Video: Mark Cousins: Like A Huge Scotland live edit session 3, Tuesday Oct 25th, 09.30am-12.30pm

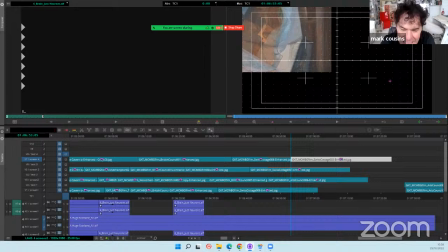88:36 so interesting to see the contrast between the very linear Arts Council one, that turquoise one, and the much briner one.
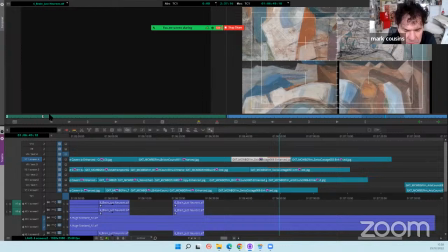88:49 It's from Swiss Cottage, and much briner, more slabby, you know.
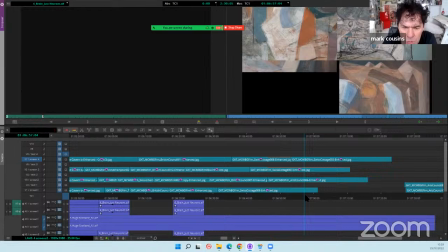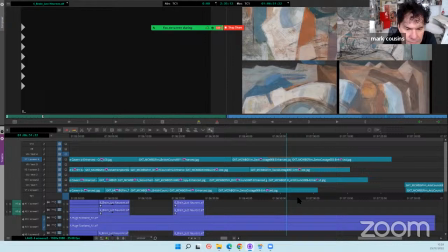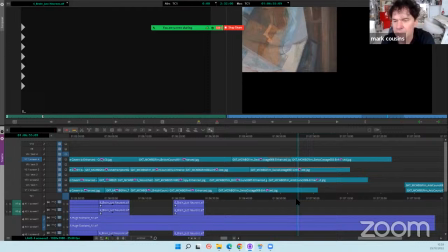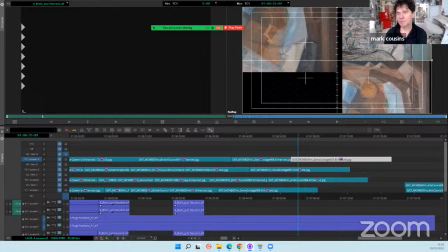If you're watching this on YouTube, you'll see that this is the slowest, most laborious bit of the editing process that we've done so far.
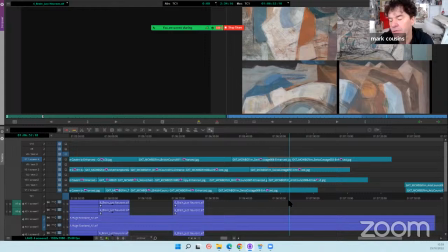89:40 But I think in the final installation, this will be one of the most striking bits, because this is pure imagery and music. And this is really the first time that people will have had a chance in this installation to be completely surrounded by Willie's art.
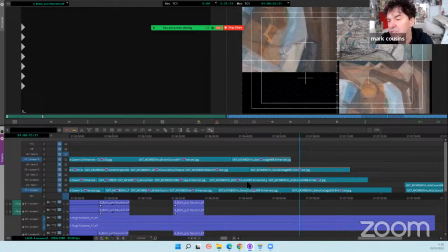90:01 And I think what we're hoping is people will see continuities and discontinuities. You know, if you look even on the screen now, you're seeing similar shapes in some way. Like in the bottom right there, it looks like, well, it's just gone. Bottom right there, it looks like the pyramids of Giza.
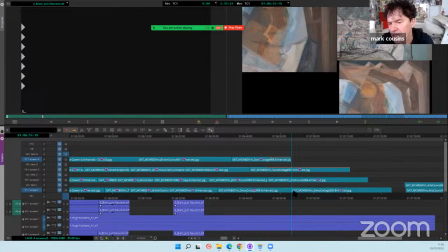90:20 But you're seeing so similar peaks, almost like horizon peaks, and then curves and
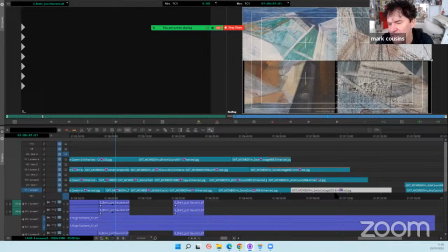90:29 desert-like structures. But then you're seeing, you know, like the tail of a fish at times.
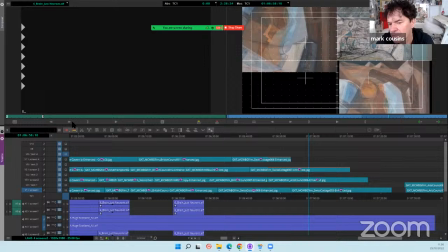90:36 And so we really hope that people looking at these will start to notice their own continuities and discontinuities between Willie's
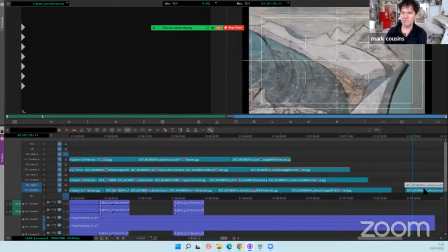90:48 treatments of these. Like, look at those wedges there. Gorgeous curves and the geometry of it all, and the mathematics.
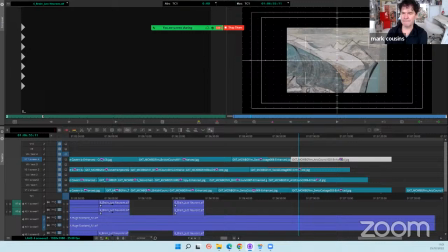90:58 She was very interested in mathematics, and
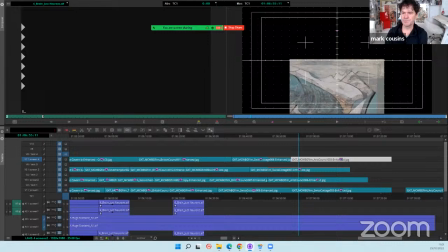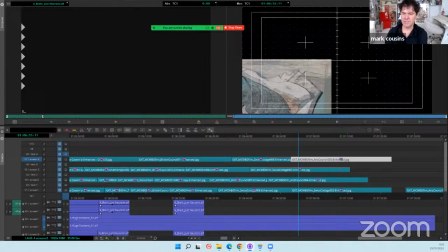91:07 yeah, we don't spell any of this out, of course. We just, in an almost random way, present these images in four screens and see how they speak to each other.
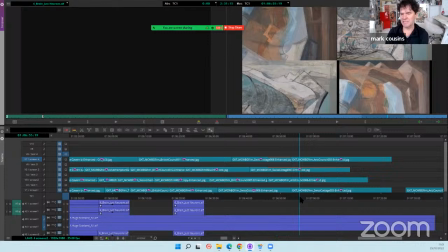91:22 Definitely very pyramids, that thing, right?
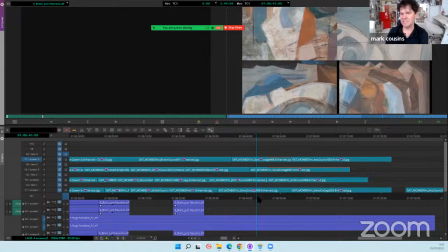91:24 One of the things that I feel is that there's a nighttime quality to a lot of these paintings that Willie did.
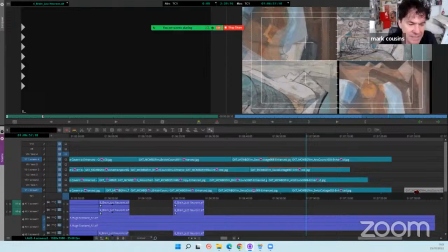91:34 She climbed the glacier, of course, during the day. It was May in Switzerland, so it was very bright.
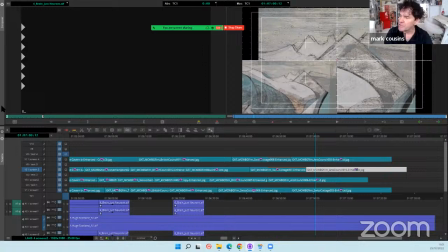91:44 But I feel that once the paintings were filtered through her imagination,
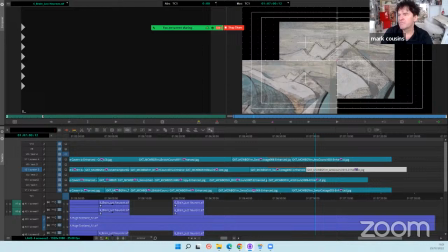91:52 that they became more nighttime.
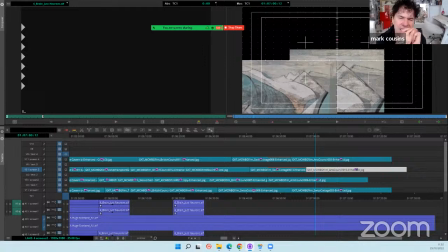91:54 And I was talking to Rob at the Trust, the Wilhelmina Barns-Graham Trust, about this, and he and Cassia, I think,
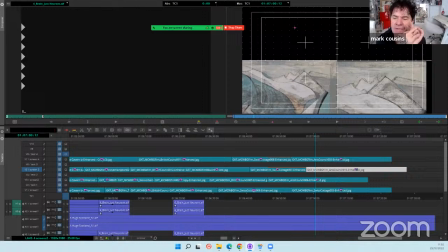92:01 they reckon that there was overpainting in some way, and some of the skies perhaps could have been darkened, who knows. But whatever the effect, whatever the process was, you get to a point where a daytime experience becomes
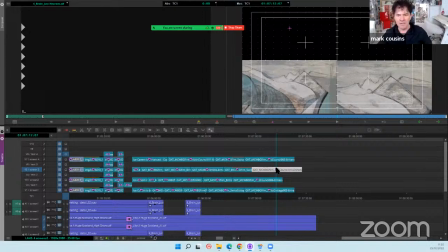92:19 not only geometric, but
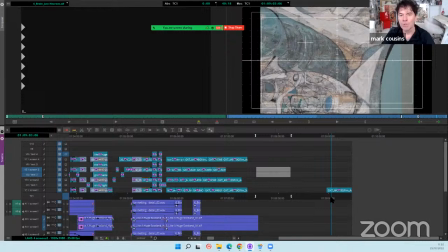92:23 dreamlike, almost like a kind of David Lynch experience in some ways.
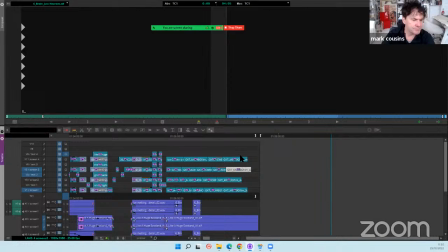92:31 And that's part of the appeal of these pictures.